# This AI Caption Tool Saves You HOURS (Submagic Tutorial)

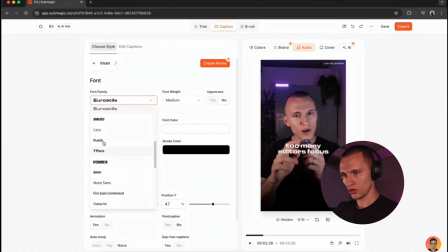244s
They already offer a few fonts on this website, but just go through all these and pick whichever font you guys like. Or if you don't like any of these fonts, you can always upload your own font by clicking here on the upload your own font. And right now you can pick the font weight. You can go from light to heavy.
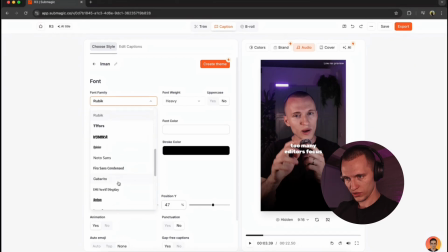262s
In my case, I'm gonna be using that thin font, which I like the most. And you can even select here if you want to have it uppercase or lowercase. And in my case, I'm not gonna be using the uppercase. You can change the size of your captions, you can change the color of your captions.
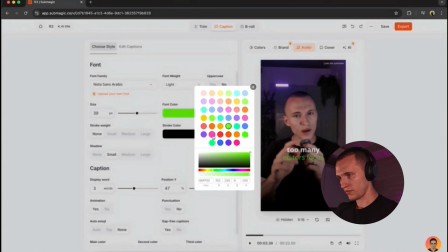277s
Maybe you want to have this green or you want to have this purple. So you pick whichever color you want, and the active font, it's gonna be the color you just picked.
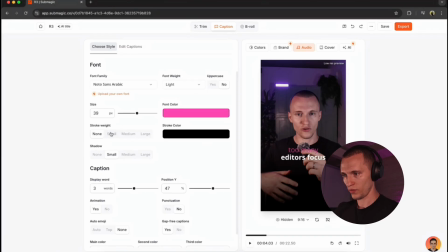285s
You can even apply a stroke from known to large, so maybe you want to have a small, medium, large, but that's up to everybody because we all gonna need a different styles.
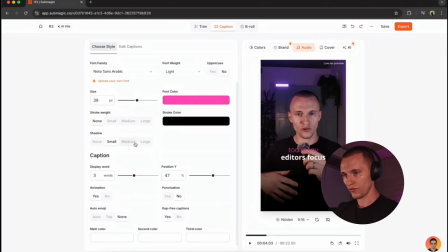294s
Another cool thing, you can add a shadow, which small, medium, large, of course, to make our captions pop a little bit more. And this is the part I've been talking about. You can set how many words you wanted to have displayed on the screen. So maybe you wanna use 5 or you wanna use 1 for better attention.
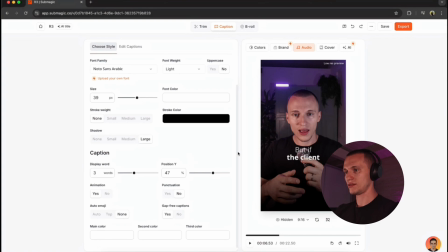310s
But I honestly like to use between 3 to 4 words at the time because this gives us enough text to focus on. I would highly recommend using more than 5 because this is a lot for somebody who's scrolling through social media. And you can even add animation. This means this caption is going to be a little bit bouncing like this.
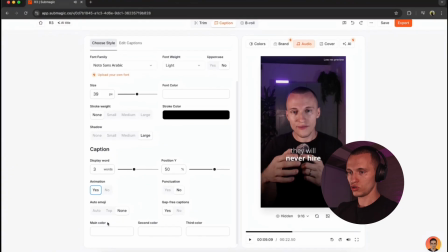328s
And you can add an auto emoji, which you can select out.
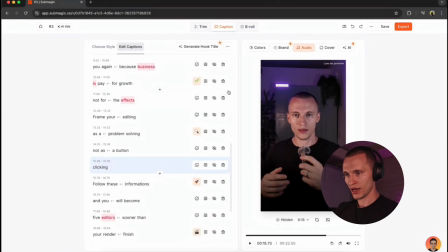332s
And if this is not enough for you, you can go to edit your captions and add your emoji just like that by clicking on this little icon. Now you just scroll through this and pick whichever emoji you like. And if you want to add a text hook on the beginning of your clip, all you just got to do is to click here where it says generate hook title,
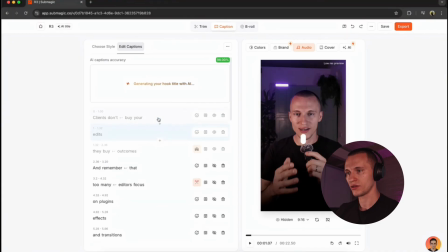349s
and it's going to automatically analyze your video and it's going to give you the text hook on the beginning of your video.
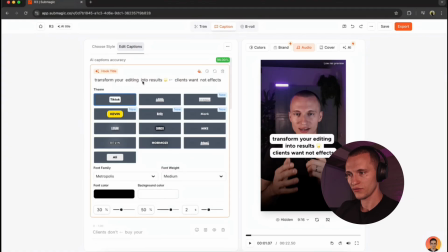355s
You can always change this by yourself, the whichever way you guys like. So let's say maybe you don't like this text but you want to have something different, but you already have that option to type in, so maybe you want to type in how to close clients.
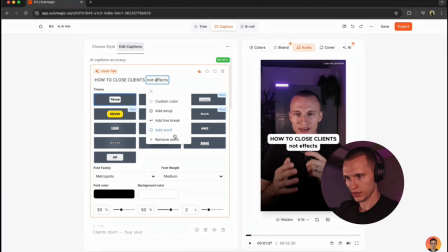368s
And I'll just delete all this because we're not going to use it. And again, you can position it, scale it the way you guys want.
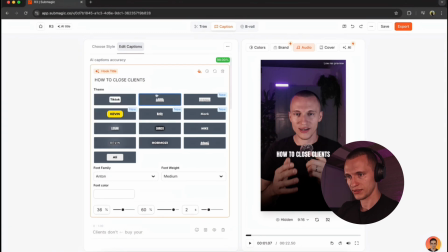375s
You want to add another text hook, so just click this text and hit add word. And now just maybe under 10 seconds, boom, and you have a text hook. Again, you can pick whichever style you want. Just like this, you created a text hook and you can set the duration.
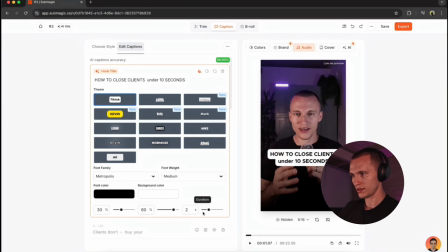391s
In my case, I set it up on 2 seconds. So now just hit the save.
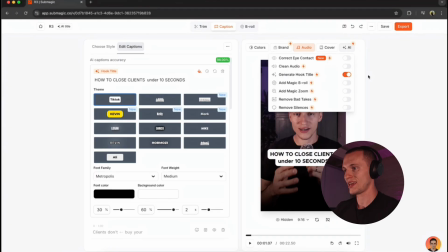395s
And now the fun part, they have an AI here, which helps you to correct eye contact, clean up the audio. It can help you generate a hook, zoom. It can help you generate B-rolls, add a zoom ins, remove bad takes, and remove silences. So if you want to remove silences, this video is already pre-cut, but you can just click on it.
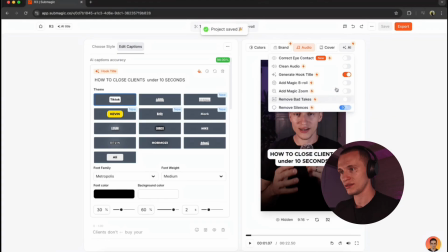413s
It's analyze your video. It removes all the silences.
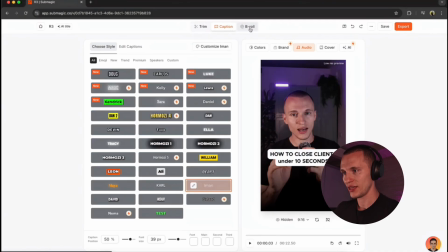416s
So, and if you want to add a B-roll, all you just got to do is to click here on the B-roll and it automatically generates the B-rolls.
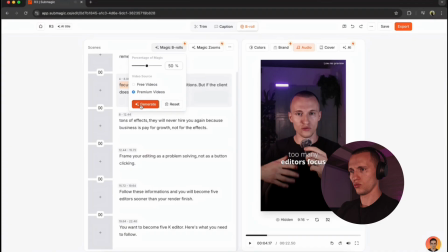422s
So just click on the magic B-rolls and you just hit the generate, boom. Let the Submagic do the work and it's going to generate all the B-rolls.
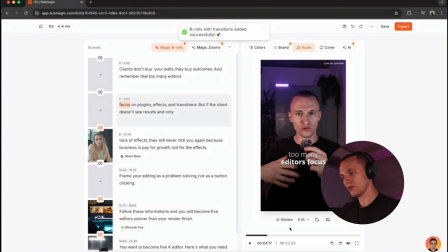430s
So let's actually go through the video and see what B-rolls we got.
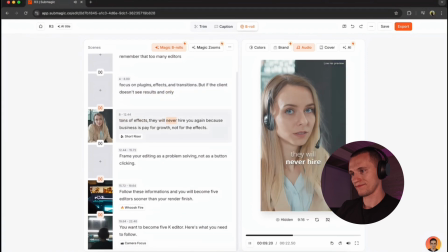435s But if the client doesn't hear it and only tons of effects, they will never hire you again because business is paid for growth, not for the effects.
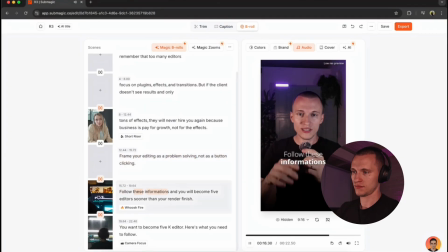441s Frame your editing as a problem solver, not as a button click. Follow these informations and you will become 5k editor sooner than when you finish.
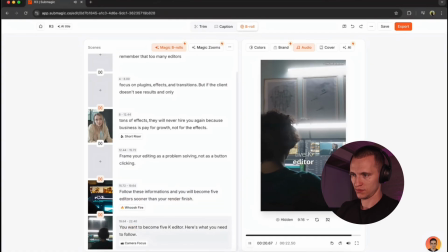448s You want to become 5k editor? Here's what you need to follow.
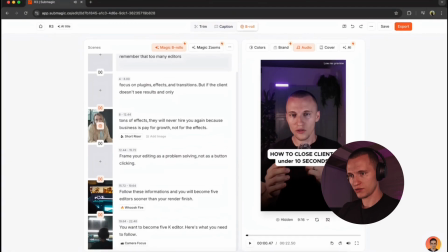451s
So yeah, maybe these B-rolls don't really match, so you can just go through this and change the media.
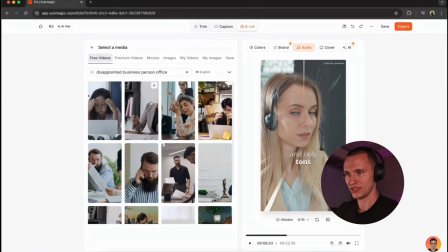458s
And you really want to scroll through all these and see whichever B-roll is the perfect for your video.
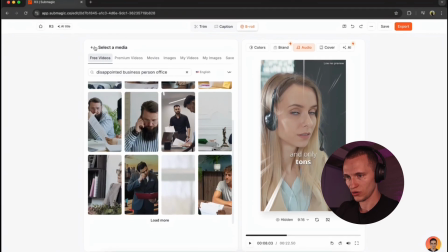464s
Or if you decide not to use any B-roll, you can just delete this B-roll like that, boom.
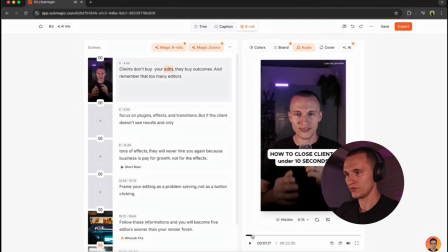470s
And another cool feature is this magic zooms. So after you have added your magic zoom, let me show you how this actually gonna zoom out at the beginning of our video. Yeah, so you see this beautiful zoom, and what else you can do with it? You can add a sound effect.
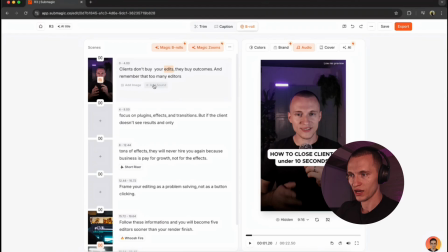483s
So just go here and click add sound, and maybe you want to add a whoosh, slice, a robot, page turn, any of these sounds.